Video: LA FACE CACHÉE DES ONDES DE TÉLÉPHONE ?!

Ouais, je suis pas sûr de la tenue, Gérard. Hein. Moi, j'ai l'impression d'être un plouc qui est payé par la NASA pour raconter des conneries sur Internet. Bon, c'était. Oh, bonjour à tous et à toutes et bienvenue sur ce nouvel épisode des Mystères de YouTube. Le but, vous montrer quelques vidéos un peu étranges qui traînent sur YouTube et y trouver une explication claire, nette, simple et rapide.
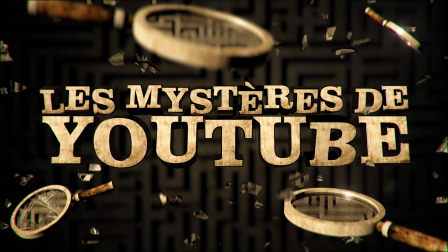Est-ce que ça vous est déjà arrivé de voir défiler une vidéo sur votre fil d'actualité de votre réseau social préféré et d'être intrigué et même happé jusqu'à en laisser votre sens critique de côté? Eh bien moi oui. Et puis j'y reviens un peu plus tard pour savoir ce qu'il s'est passé et je dois dire que je ne suis plus tout à fait circonspect de trouver des vidéos truquées.
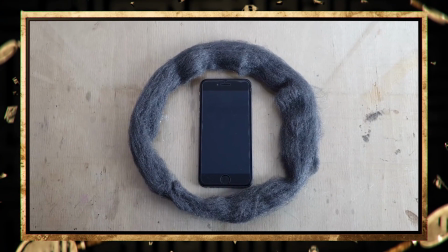Et il se trouve que des fois, on peut tomber sur ça. Bon alors, qu'est-ce que nous avons là? Une vidéo qui nous montre les effets des ondes de portable lorsqu'on reçoit un appel.
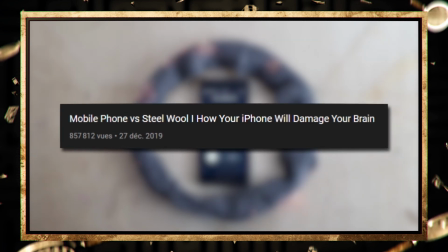Plutôt intéressant et impressionnant, si seulement c'était vrai. Car spoiler, cette vidéo est fausse.
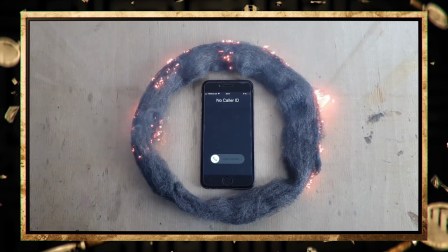Allez, petit cours de rattrapage pour ceux qui, dans le fond, n'ont pas encore acquis certaines connaissances en termes d'analyse. Et petit rappel, c'est pas parce que quelque chose est évident pour vous que ça l'est pour tout le monde. La Terre est sphérique, c'est évident. Et pourtant. Re-regardons la vidéo maintenant si vous le voulez bien. De toute façon, vous n'avez pas le choix, vous êtes coincé avec moi.
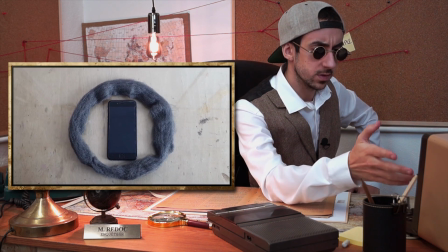Alors, qu'est-ce que nous avons là? Nous avons donc un téléphone placé en plein milieu d'un cercle de laine d'acier à première vue.
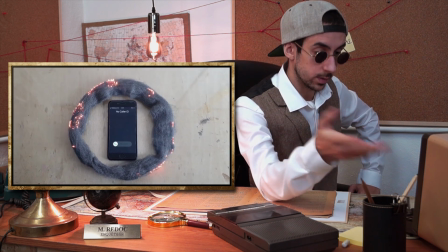Alors, tout va bien jusqu'à ce qu'il sonne, et là, patatras, la laine rougit, s'embrase un peu partout.
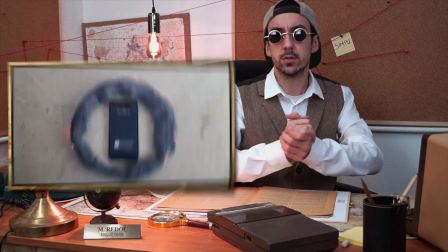Enfin bref, qu'est-ce qui se passe? Les ondes portables sont-elles fortes à ce point? Pour le savoir, je vous propose de réaliser nous-mêmes l'expérience, histoire de savoir ce qu'il se passe.
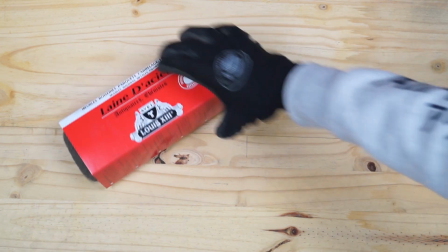Et pour cette expérience, vous aurez besoin de laine d'acier fine, ainsi que d'un portable.
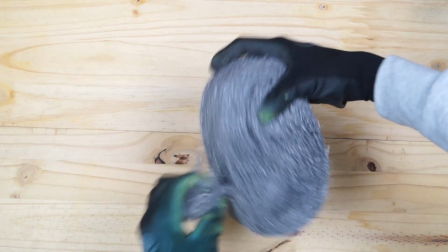Voilà, c'est tout, j'ai fini la voix off. Ah non, vous allez devoir mettre la laine d'acier en formant un cercle, puis y mettre votre téléphone dedans.
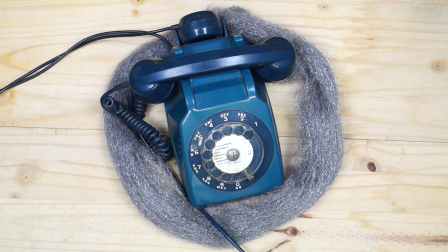Ah d'accord, je vois la blague. Et ça, c'est à 150 000 abonnés. Comme quoi, c'est pas la qualité qui compte.
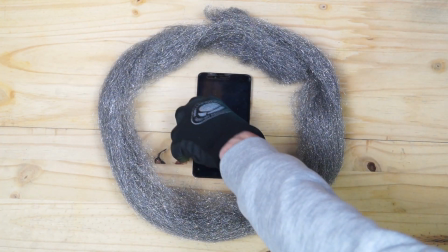Oui, on a compris, merci pour la voix off, Chacha, merci, c'est gentil. Donc, une fois le téléphone placé dans le cercle de laine d'acier, il ne me reste plus qu'à attendre un appel. Mais de qui? J'ai. Ouais, allô? Ouais mec, tu peux me rappeler sur mon portable? Merci.
Allô?
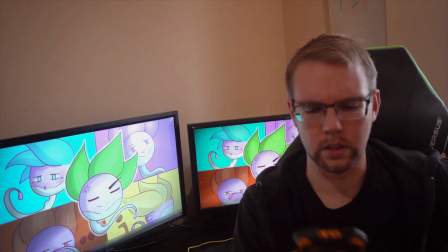Et il est sérieux lui?
Ah, il se passe rien. Petit ange, je m'y attendais presque pas. Il faut dire que même si effectivement les ondes téléphoniques existent, elles ne seront jamais assez puissantes pour faire griller de la laine d'acier.
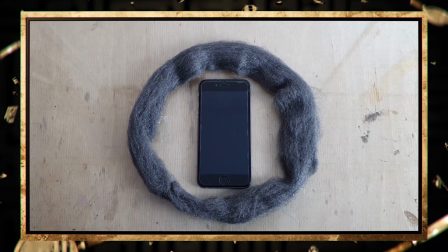Mais comment cette vidéo a été réalisée au final? Eh bien, si on regarde bien, nous pouvons voir qu'il y a, juste au moment de l'appel, un fondu enchaîné. Alors pour les moldus qui ne savent pas de quoi on parle, un fondu est une transition croisée entre deux images. En gros, la première disparaît pendant que l'autre apparaît.
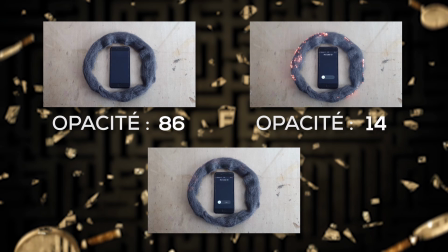Et il se trouve que si cette transition est là pour cacher un cut, elle doit être bien faite sous peine de voir la supercherie.
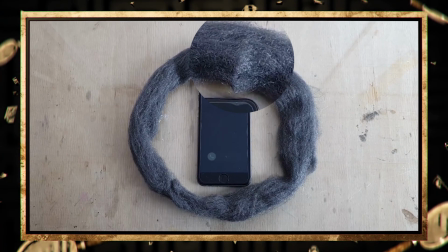Sur notre vidéo, la tricherie est mal faite, car on peut voir un dédoublement de la laine de fer pendant quelques images.
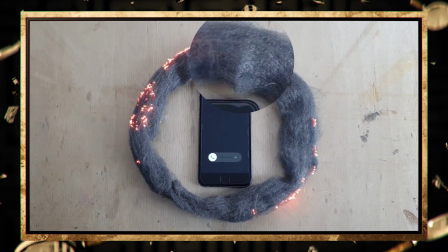C'est ce qui se produit quand l'image A et B s'entrecroisent et qu'il y a eu un déplacement de la caméra ou de l'objet ciblé. Dans notre cas, c'est la laine d'acier qui a bougé. Cela dit, c'était bien tenté, mais comme vous l'aurez vu pour certains, on retrouve notre bon vieil ami le caméra shake, hein,
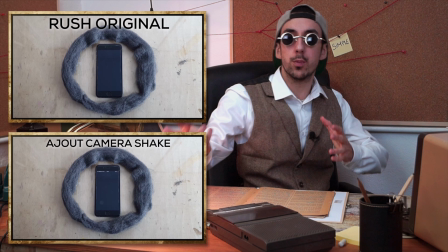qui nous permet donc de rajouter des mouvements à un plan pour faire croire que la caméra est tenue par quelqu'un alors qu'elle est fixe. J'y pense, j'aurais pu me rappeler tout seul en fait, au lieu de téléphoner à Radi pour qu'il me rappelle sachant que je lui ai téléphoné dans le téléphone.
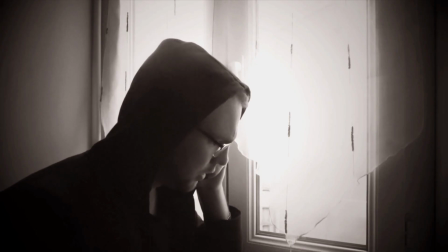Allô? Allô?
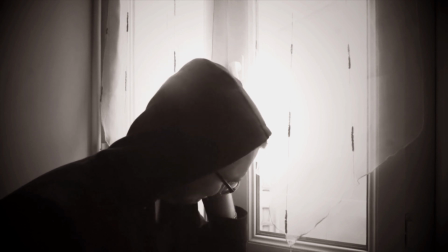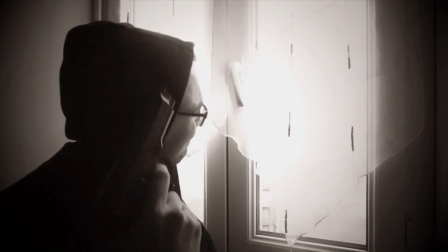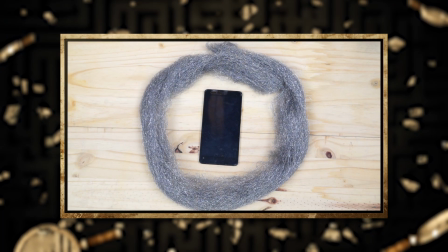Allez, résumons tout ça. Nous avons une vidéo avec un plan fixe de base, hein, sur laquelle l'auteur a d'abord filmé le téléphone éteint, puis, avec l'aide d'un briquet, a embrasé la laine d'acier.
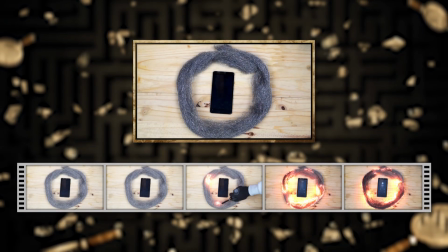Il s'est appelé ensuite lui-même, histoire de faire sonner le téléphone. Il lui suffit ensuite d'aller sur un logiciel de montage pour faire un découpage de tout ça et ne garder que les parties qui l'intéressent.
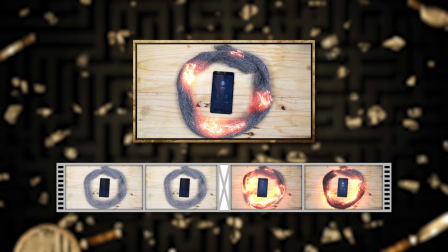Puis, petit fondu enchaîné entre les deux séquences, histoire de ne pas voir que la laine d'acier a bougé entre les deux images, il ne reste plus qu'à mettre le caméra shake et hop, nous avons notre vidéo.
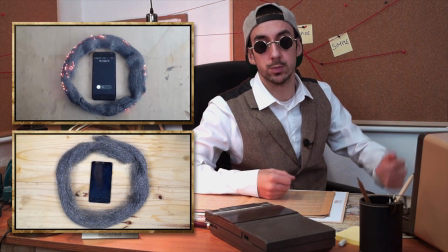Et nous avons donc la vidéo originale et ma vidéo. Voilà, là, je pense que je peux pas faire mieux au niveau explication, du montage, rien de plus. Donc ne vous inquiétez pas, vous pouvez continuer à faire vos incantations avec votre portable sans risque de faire une Notre-Dame.